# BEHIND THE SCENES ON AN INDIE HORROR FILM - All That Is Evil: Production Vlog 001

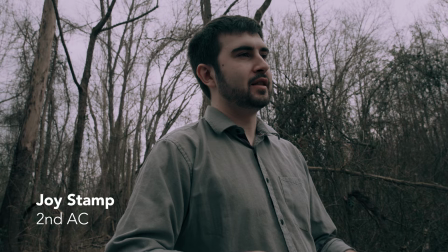0:00 so we're out here today filming all that is evil and then yeah I'm
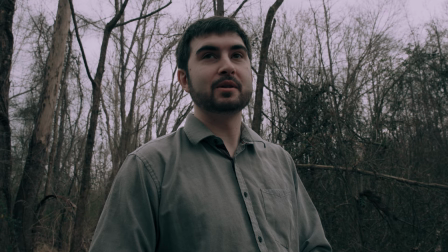0:06 trying to pitch the sequel all that is good it's gonna be a family film actually so anyway
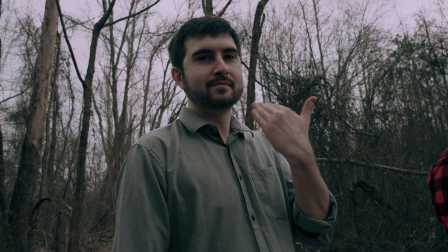0:15 yeah running slate today I'm the slate master
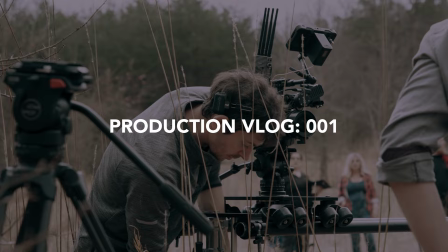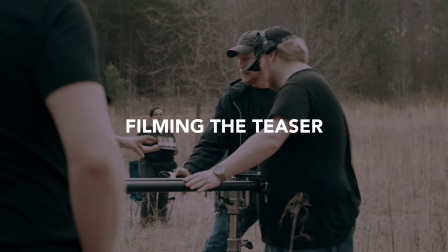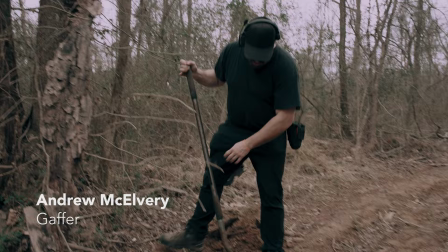0:32 Andrew what are you doing bro? I am digging a hole so that we can put a camera in the bottom of it
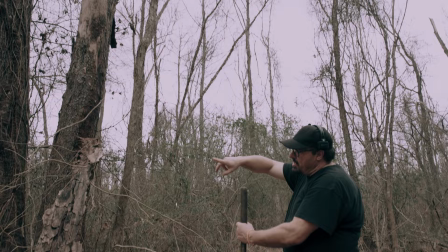0:40 gives the perspective of someone someone looking up out of the hole chose this spot
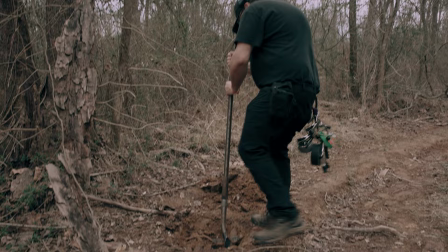0:46 because of this really cool tree that's kind of falling apart here so that's what we're doing.
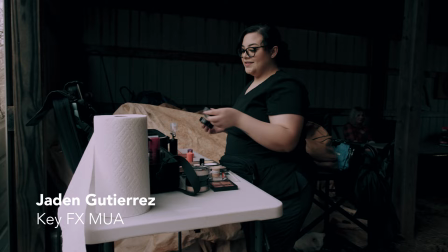0:53 our
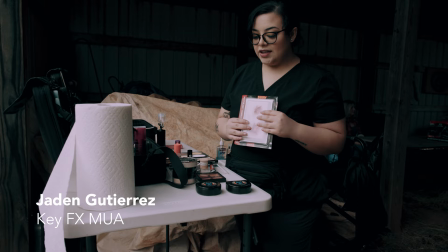0:57 focus today is teeth prosthetics
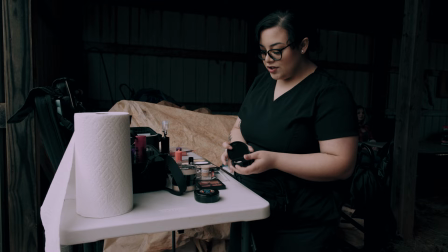1:04 and nails and let me show the nails first so
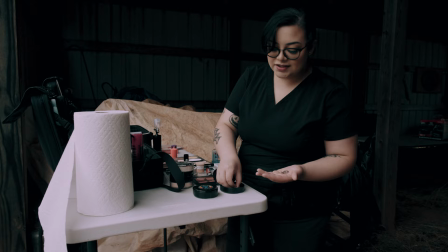1:10 when we ordered them they were terrible absolutely disgusting they did not look good they
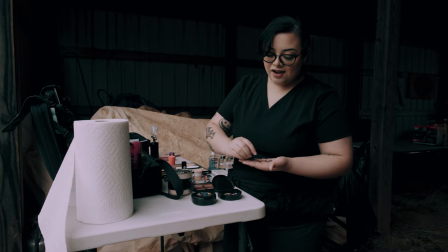1:16 were too actually no i take it back they looked too good they were very clean didn't look like like monster nails so i repainted
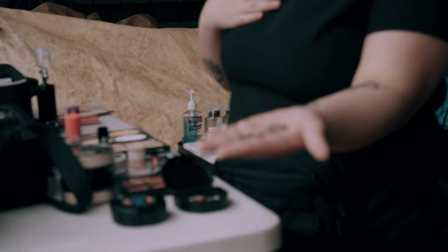1:22 them. So they look like little cockroach nails. Can you show up to me again?
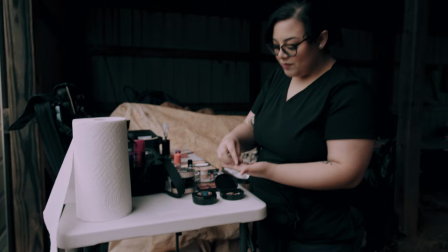1:32 Yeah, that's what you're saying.
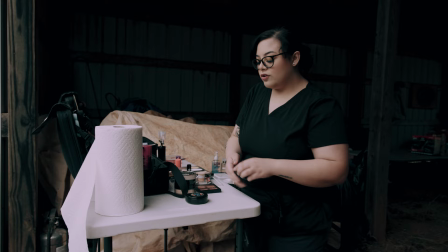1:35 But we're trying to make them look like rustic and brittle and gross and overgrowth.
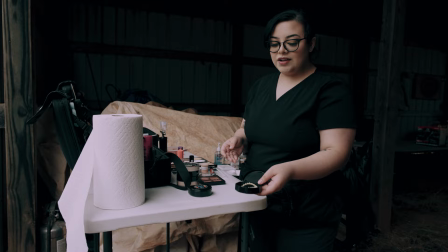1:44 And then we have the teeth today. These are the teeth that she'll be wearing. the witch.
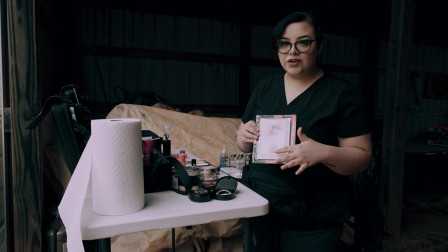1:50 I'll put those on and then for these she has like a scar situation so what we'll do is we'll just cancel out the colors it's already prepaid on the prosthetic.
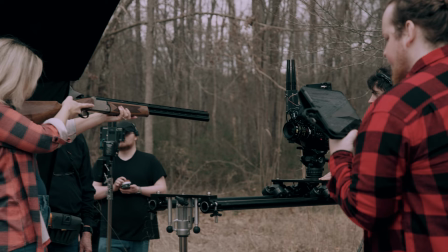1:59 When we transfer it I'll cancel it out and then make it to her complexion so it looks like a scar.
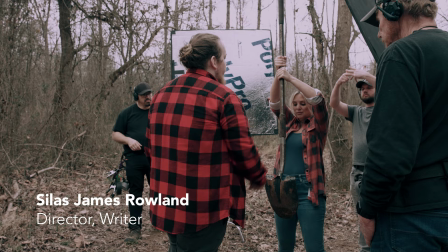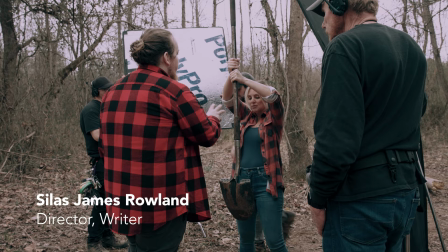2:11 Right there and I would say you're looking down at the... there you go. You're thinking, you're thinking and then let me see some...
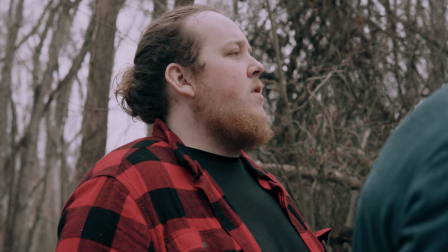2:18 Anger starts up to this one and then boom okay this one yeah
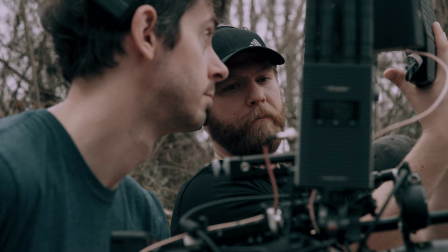2:23 yeah and you mind I am a little bit more iris on this one too more light
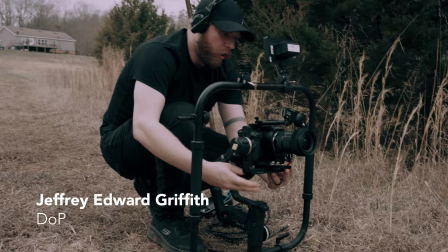2:27 there's what he's gonna bring up my reflect on number one T2D
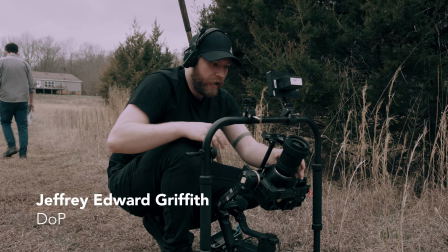2:33 take one working on setting up a steady cam rig so that we can do some walking shots so we've got two camera rigs that we're kind of
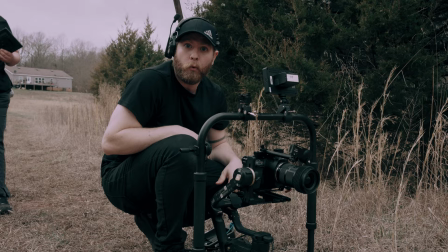2:41 moving back and forth between and this is our our little gimbal rig that we're going to use.
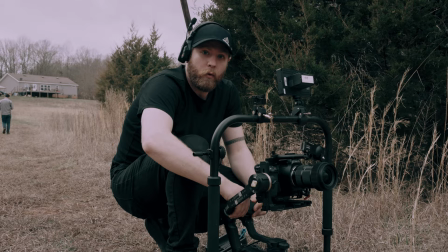2:46 Nice. So I know you got the Ursa over there. What camera are you running for this?
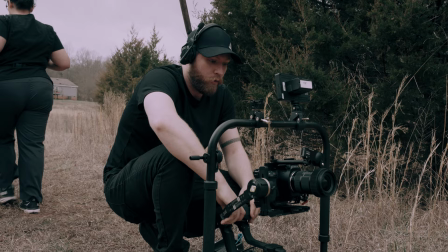2:50 So because I like to stay in the same ecosystem of cameras, we've got the Blackmagic Pocket 6k Pro over here, which they could have come up with a shorter name for me.
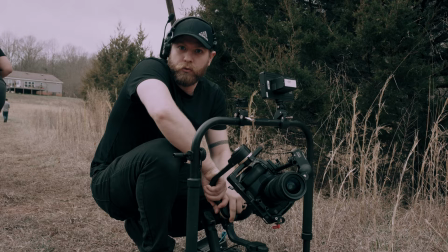2:59 But yeah, so in order for us to be able to do color matching and stuff,
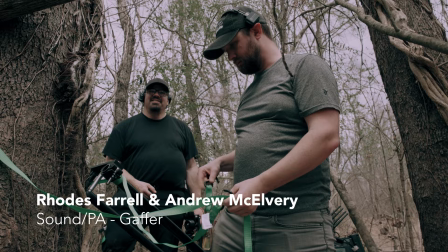3:03 we're using a Pocket 6k and the Ursa mini g2 the hell are y'all doing over here we are uh doing stuff in the woods